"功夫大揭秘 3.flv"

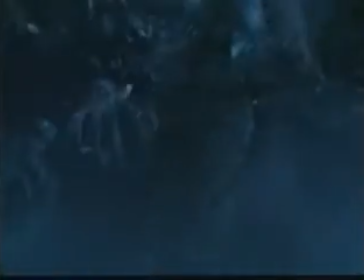4:10 其中鬼兵的造型 令人印象深刻
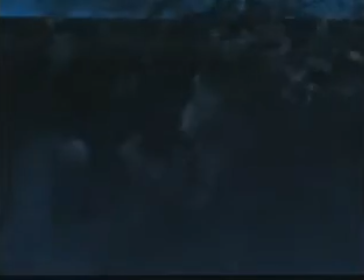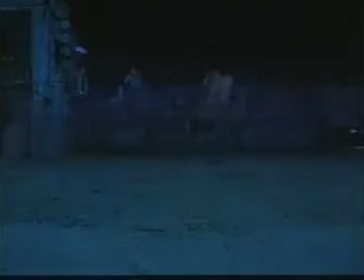我們利用了紅色元素然後擺放一些以前古代的例如蘇和一些舊的感覺
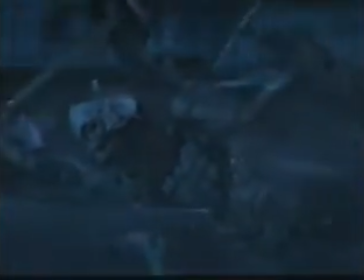4:39 那就變成會好些看出來是中國的感覺
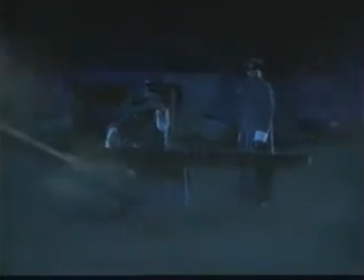4:47 秦摩大战一场戏50名特技师用了半年才制作完成
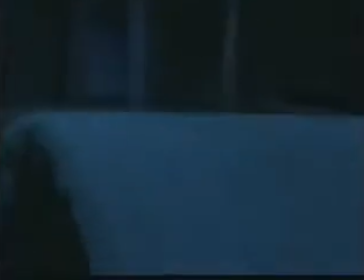4:52 对决双方均以无形兵器较量观众既可以看到中国早期功夫电影中
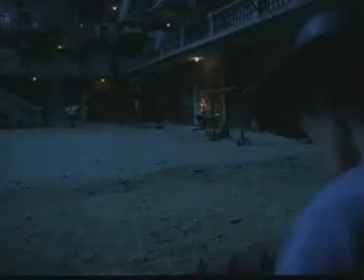4:59 硬桥硬马的无大动作又可以见到借助电脑特技展现的功夫的无形威力
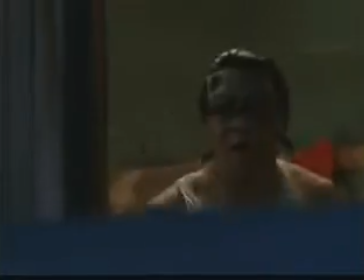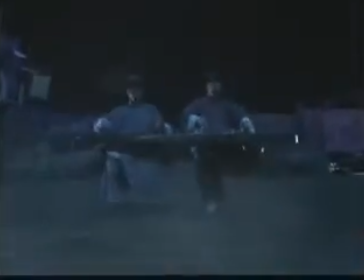5:16 其中以秦升杀人的段落既紧张侧击又充满创意
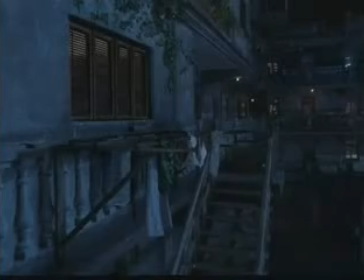5:21 让中国观众感受到一种全新的功夫电影境界出现在眼前
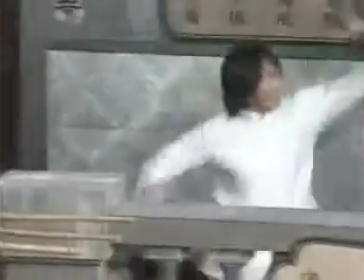5:30 有一段戏我们拍了13天13个夜晚就是那段神兵
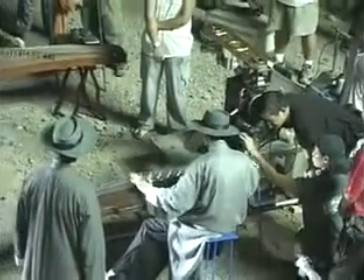5:37 就是弹琴那段我们叫琴魔大战那段我们拍了13天夜晚是没有停过的每天都有十几个钟由5点钟拍到早上的7点钟电影《功夫》中
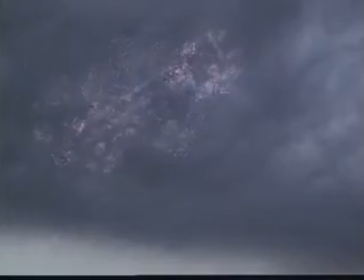5:53 共有550个电脑特技镜头连一个烟花都不放过
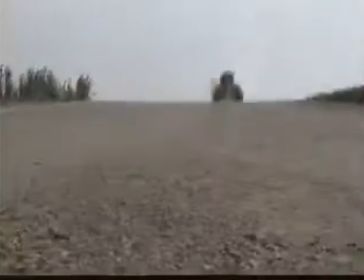6:01 阿星被包租婆追赶的一场戏中两个人的腿像车轮一样快
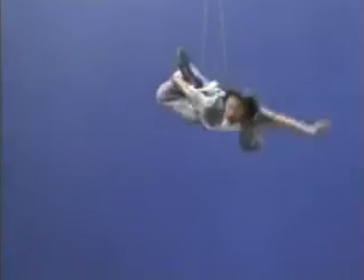6:06 既精彩又搞砸
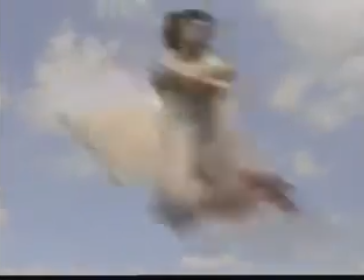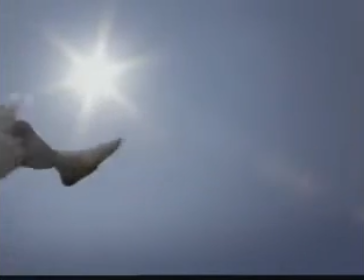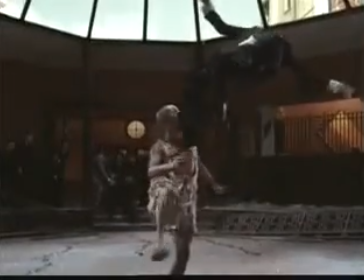6:19 阿星被霍云鞋神爆打的一场戏全部镜头由电脑特技合成
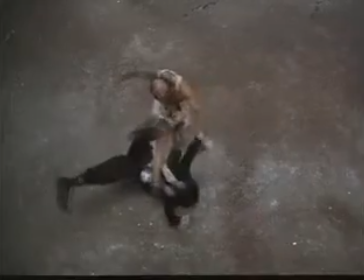6:25 表现了阿星被打的惨烈
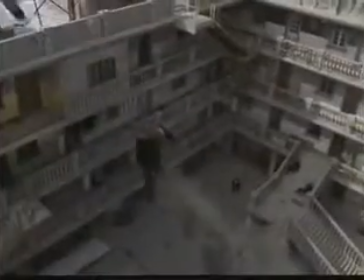6:32 电影捷北处当阿星被火云鞋神一头撞到半空中时
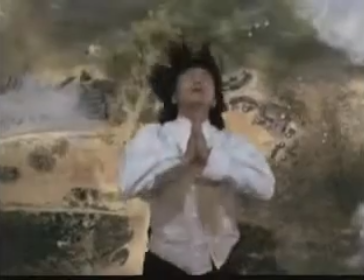6:37 特技师还要计算出他在空中停留的时间
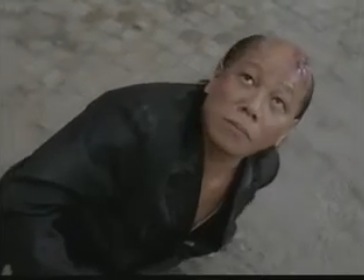6:41 速度 力量等各项才数让他以一个标准的自由落体运动
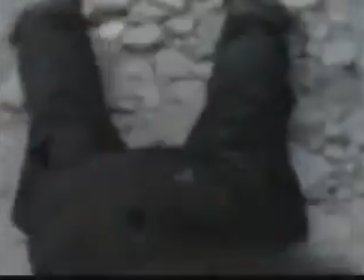6:46 从空中掉下来使影片更具震撼力
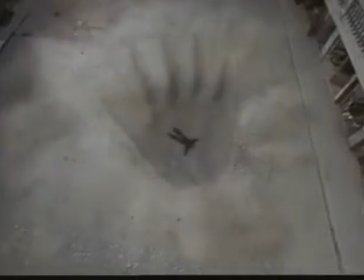另外我们在影片当中还欣赏到了其他几种曾经名造一时的武功比如十二路弹腿红夹铁线拳五郎八卦棍在这里我想告诉大家的是那三位演员都是武林中人使得那都是真功夫所以说我们中华武术博大精神远远流长功夫这两个字又岂是几套拳脚长法能够概括得了的功夫一上市票房大热那么导演也表示很快将会推出续集我们相信在这种新的电脑特技的指引之下周星驰还会为我们打造一个全新的功夫的世界不过在节目的最后我还想提醒一下电视机前的您功夫这部影片当中里面展现出来的功夫有真有假这就得需要您有一双会演了好 感谢收看今天走进科学下期节目再见